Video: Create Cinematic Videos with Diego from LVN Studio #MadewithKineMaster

Hey guys, this is Diego from LVN Studio. Welcome back to a new video tutorial. Today, I'm gonna show you how to edit a B-roll using KineMaster. Let's roll the clip.
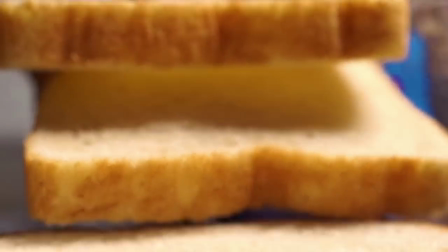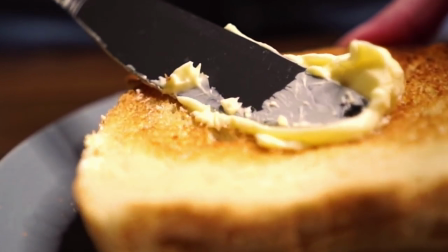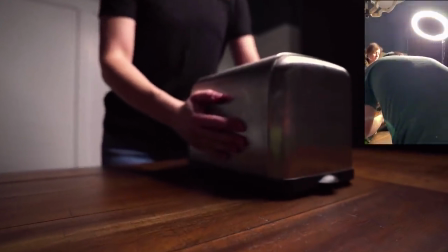0:24 Before we start, let me show you some behind the scenes clips. To create this B-roll, I made a script beforehand of all the shots I wanted to capture.
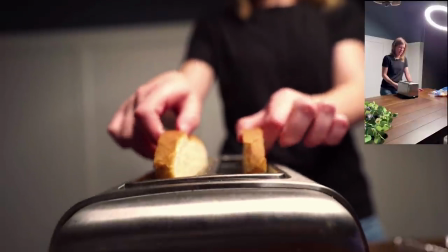0:32 I definitely recommend recording these videos in 120 frames per second so you can have flexibility to speed them up and get smooth results.
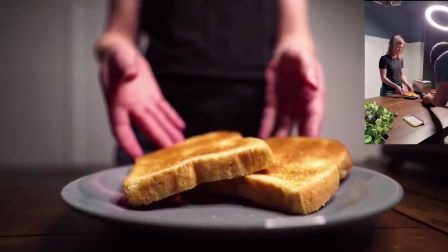0:41 During the editing process in the B-roll, you are mostly going to be using a lot of transitions that will connect the clip smoothly,
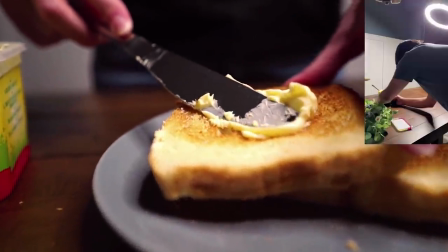0:47 the speed feature to accelerate some parts of the clip to make it look more interesting,
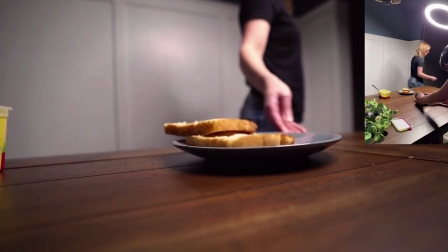0:52 and the pan and zoom feature to create nice effects. So let's get started.
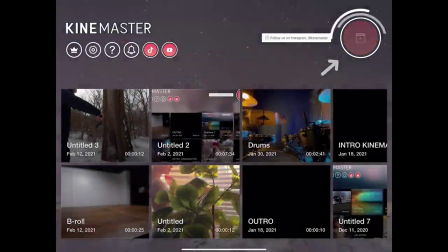0:57 In the KineMaster app, let's create a new project in 16:9 ratio.
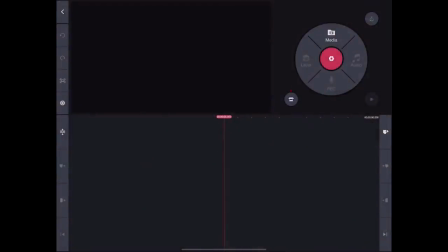1:02 Now let's click on media, and in my case,
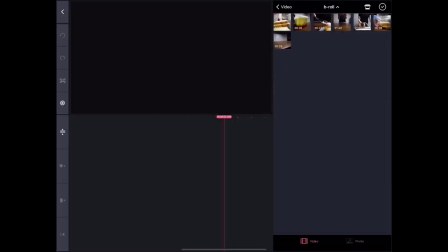1:05 I put all the clips in an album named B-roll so I can easily find them and upload them to the timeline.
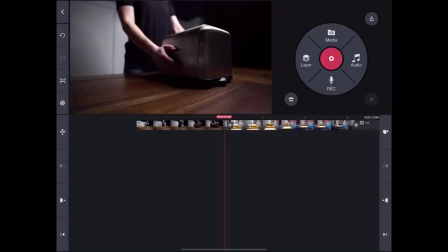1:12 So let's do that. Perfect. Now that we have the videos on the timeline, let's select the music we're going to use, which will be Elegance, and you can find it in the R&B section in the asset store.
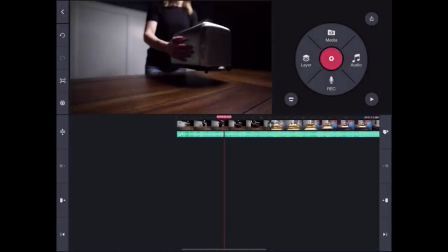1:27 Since I have a vision of how I want the final video to look like, I already have in mind which transitions I wanted to use. For example, between these clips, since the camera is slowly moving forward, a zoom in transition will look really cool.
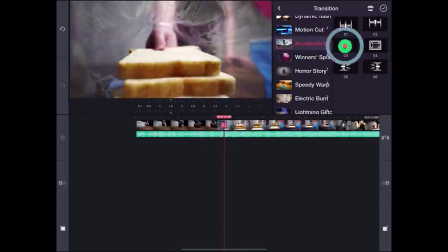1:42 So let's add it. Let's also reduce its duration time.
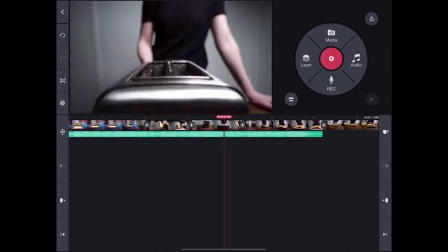1:50 Between these clips, since the second one comes in really fast and the toast comes out of the toaster,
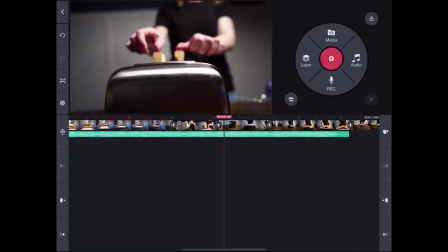1:56 I thought a revealing transition with some flashing effects would be great.
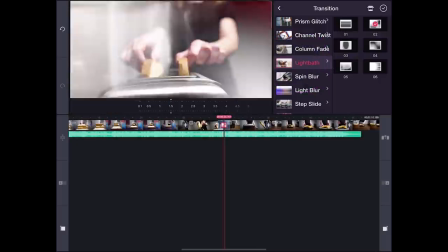2:00 So that's why I will choose the light bath transition number 2 and reduce the timing to half a second.
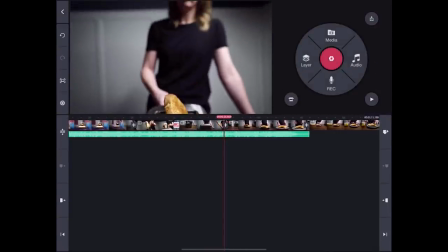2:09 Now, to transition to the next clip, since the current clip is moving up, this swipe down transition will look very smooth.
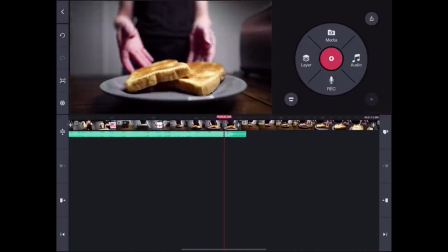2:19 Then I will choose a light blur transition to reveal the clip where we're putting the butter on the toast. And then, since this clip is moving forward, I think another zoom in transition will be great to show the last clip.
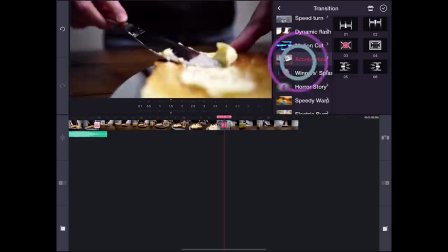2:38 And then this transition is in the acceleration pack, which is one of my favorites.
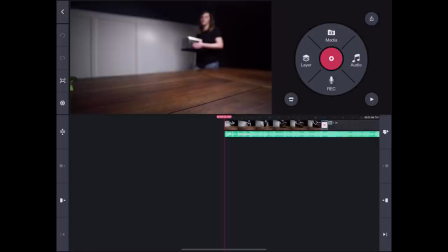2:43 Perfect! Now we will make the video more interesting, and we will also make it go with a bit of the music by changing the speed of some areas. Let's play the first part of the song. 1, 2, 3, 4,
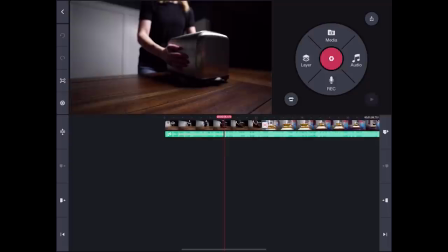2:59 In this last beat number 5, where the music picks up, I want the toaster to hit the table. So what I'm gonna do is I'm going to cut this clip right when it happens.
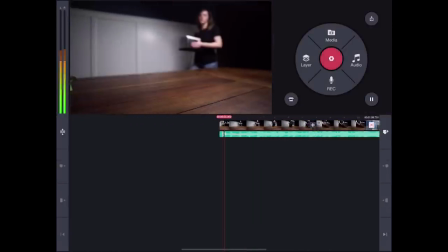3:09 And in number 3, I am going to cut it because that's where I want the clip to go faster.
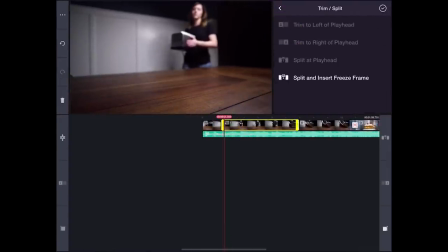3:15 And finally, I'm going to change the speed of this clip to number 4. Let's see how it looks.
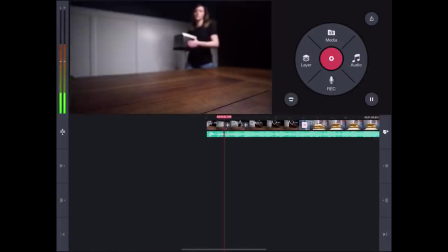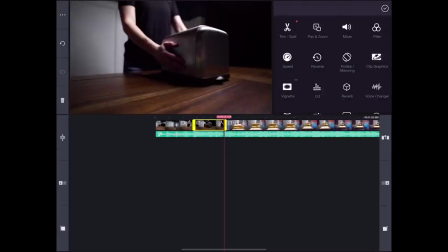3:27 Awesome! Then I'm gonna trim this last part so the second clip also starts at the beat of the music.
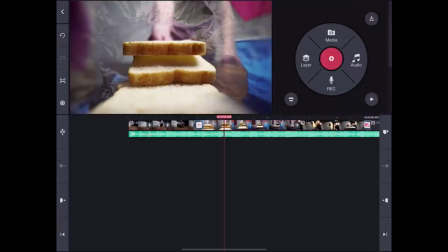3:36 Excellent! Next, I will make this clip just a bit faster as well and cut it so it goes with the beat of the music. Let's see how it looks.
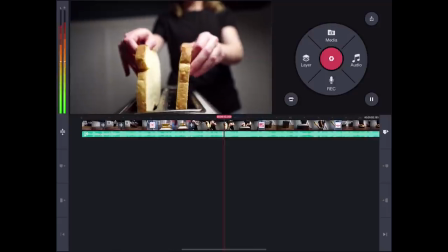3:52 Nice! Now that you get what I'm trying to do, let's fast forward to the next and final topic, which is the pan and zoom feature.
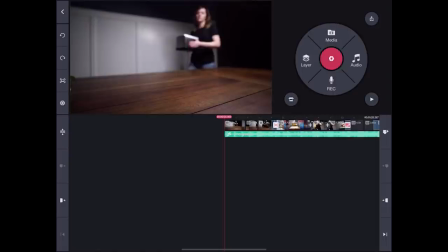4:00 As you can see in this first clip, I moved forward with the camera, but moving backwards in a faster way would have looked better in my opinion, and that can easily be adjusted.